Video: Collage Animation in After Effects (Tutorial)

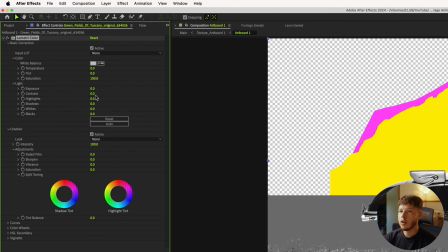So that's why I would wanna go into the basic corrections and just play with the contrast and make sure that we actually get something that pops on the screen.
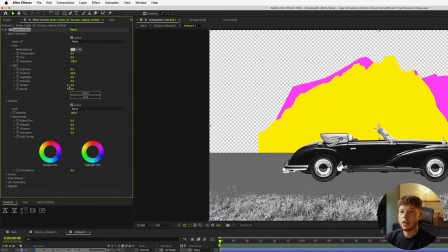Maybe increase the exposure a little bit and increase the highlights and decrease the shadows a little bit.
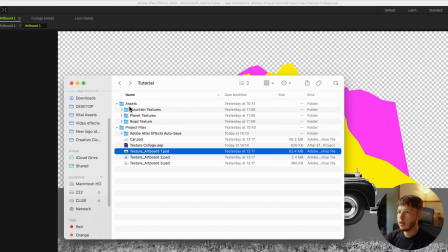Next is adding our textures. I've already created a folder here with all my assets that I'll be needing. Again, you can get this on Motion Array.
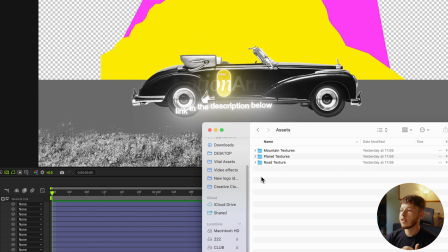Make sure to head to the link in the description. And I've just categorized this into what scene they belong to.
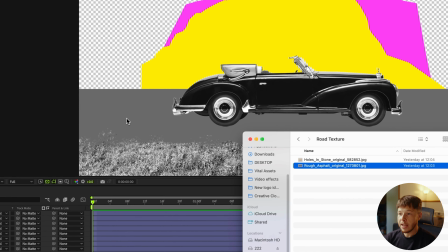So I have road texture here. And for the asphalt here, I just want to use this rough asphalt texture.
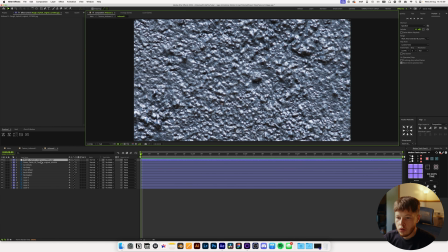Just, it makes sense, it fits, it looks super cool. And I'm just going to drag this down below to actually be where our road is.
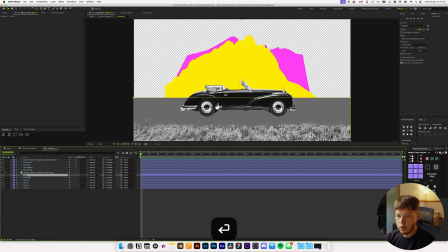And we can see I haven't named them too well, but they are here. So we can just name this road. And then if I show this again, and I'm going to use that as a track mat. So boom, just like that, we can scale this down a little bit because we don't need it to be super, super crazy looking.
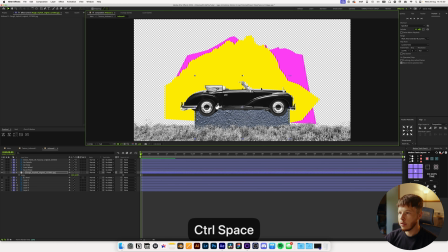And move this down and then add a limit tree color to this as well. And we're just gonna take a little bit of that saturation out. So it's a little bit blue and I just wanna remove that just a little bit to make it a little bit more desaturated, I guess. So maybe like a 30 for the saturation. And the cool thing about this is you can even scale it down even more.
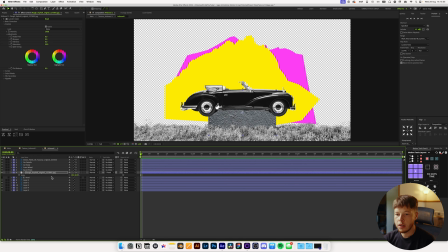Right now we have it at 14%. You can scale it down 10 just to get the texture exactly what you want. And then if you wanna expand it, we're just gonna add a reptiles effect. Boom, and then we can just expand it to the right and expand it to the left as well. You can see a little bit of that line where it expands.
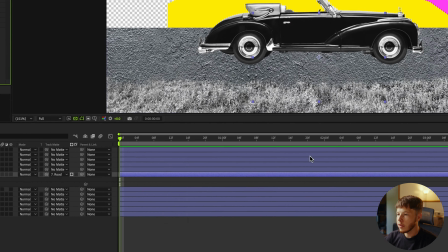And one trick I like to do is instead of having it on repeat, I like to do unfold, because then it's kind of more of, it's a bit more of a seamless transition between the spots.
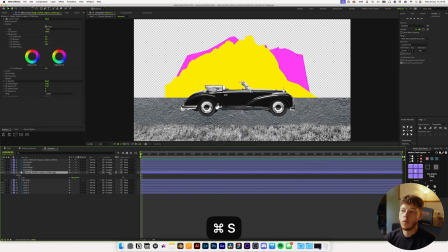And this will work super, super well. And just like that, we have a road, but there's still a little bit missing. See, I like having those yellow lines just for a pop of color. And they're actually gonna be super, super simple to make.
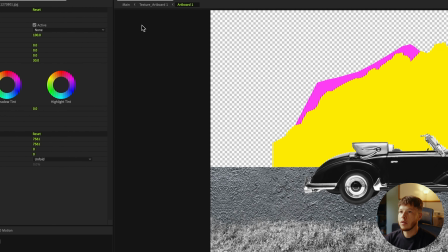So I'm just gonna start by creating a little square here, and we can make this yellow just so we actually know what it looks like.
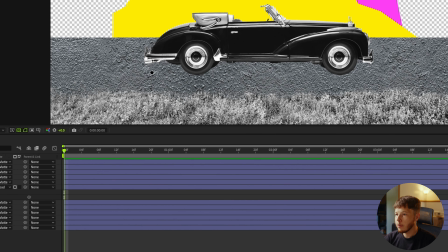So boom. And then I'm just gonna drag out a little square here.
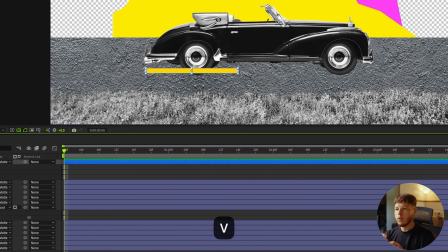And I don't want it to be a very thick rectangle, because with it being a little bit skinnier, we'll get a little bit more of that perspective.
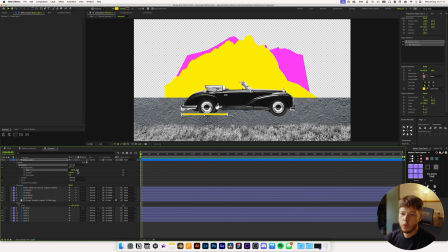So it looks more like what it should look like if you're looking at it from the side. We can always play around with this as well. And we can just name this road line.
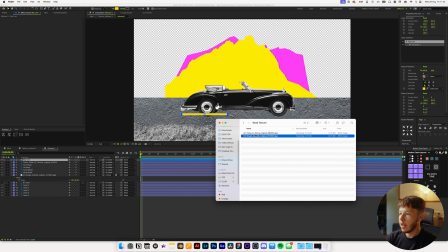And then I wanna take in the second texture that I had, which is just this kind of stone texture.
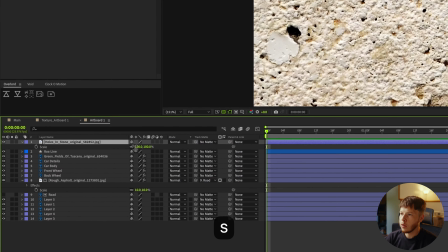It's kind of hard to describe, but I really like the texture in it. And I figured it would work well for kind of like what we're using it for.
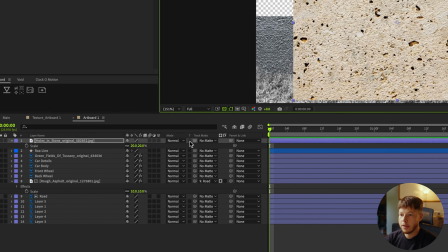And I'm just gonna place it over this and then use that as a track mat here.
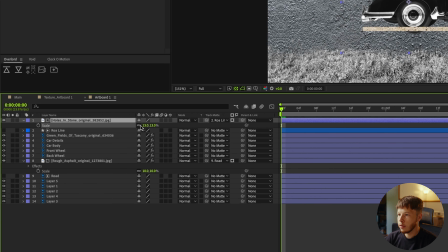And maybe even scale it down just a little bit and move it around.
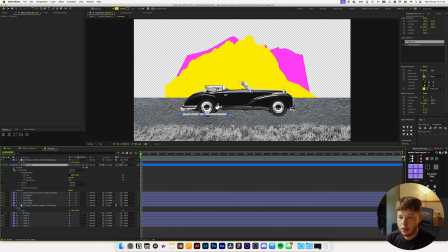So I might even wanna thicken this up just a little bit, just to get a little bit more of that texture in there. Maybe something like that would work pretty well. And let's just move this up a little bit and we'll place it behind the car so that we actually drive over it like such.
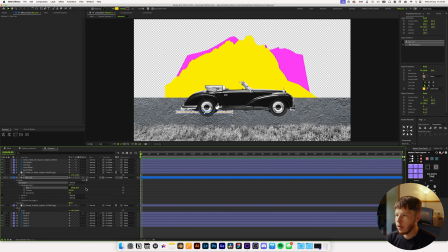And just play around with this until you get a look that you think works pretty well. Maybe even extend it a little bit, shorten it. Really up to you what you wanna do. And I'm just gonna add an HSL slider to this, or hue saturation, boom.
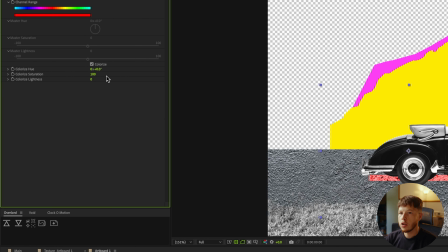And then we can just click the colorize and increase the saturation to 100. And we can just play around with this until we get that nice yellow orangish color. And then play around with it a little bit from there, maybe desaturate it just a little bit and decrease the lightness.
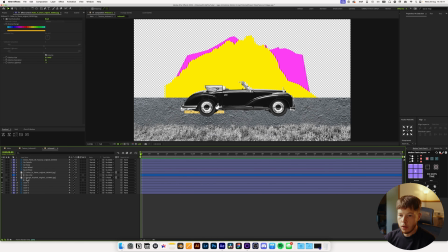And just like that, we essentially have our little yellow lines on the road, and go down into the shape and then go into add.
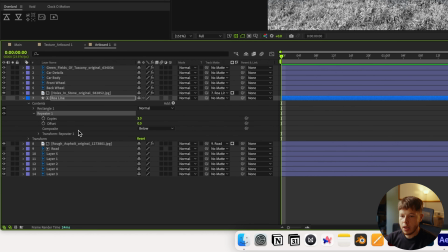And then we're just gonna add a repeater, and this is gonna be a little bit more efficient. And then we are gonna play with the transform effect to extend it out.
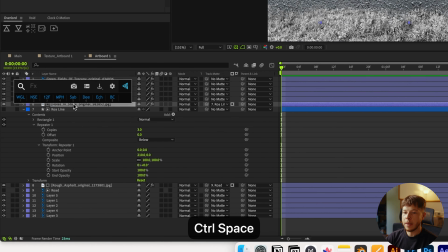And all we wanna keep in mind here is we wanna add a repeater to the texture as well, or a reptile, sorry,
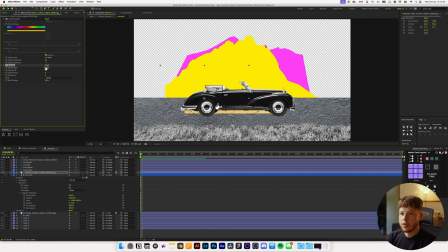just to make sure that we can actually see our sides. So we'll just increase that and boom. Then we can play around here again so we can actually see what we're doing here in terms of spreading them out evenly. Maybe something like that. And you can play around with the amount of copies.
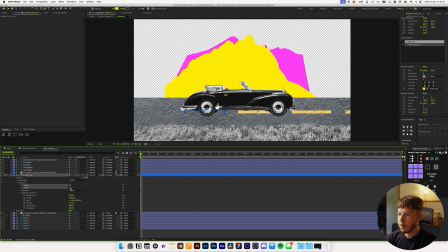Just increase that a little bit and move the offset a little bit so we have some starting in the back as well.
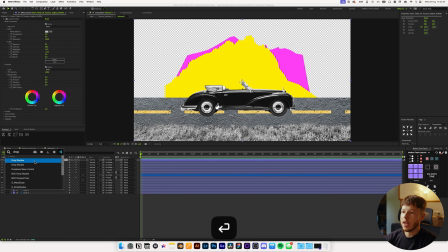Boom. I might even take the grass and just add a drop shadow to this. And that's just to create just a little bit of depth between the road and the grass.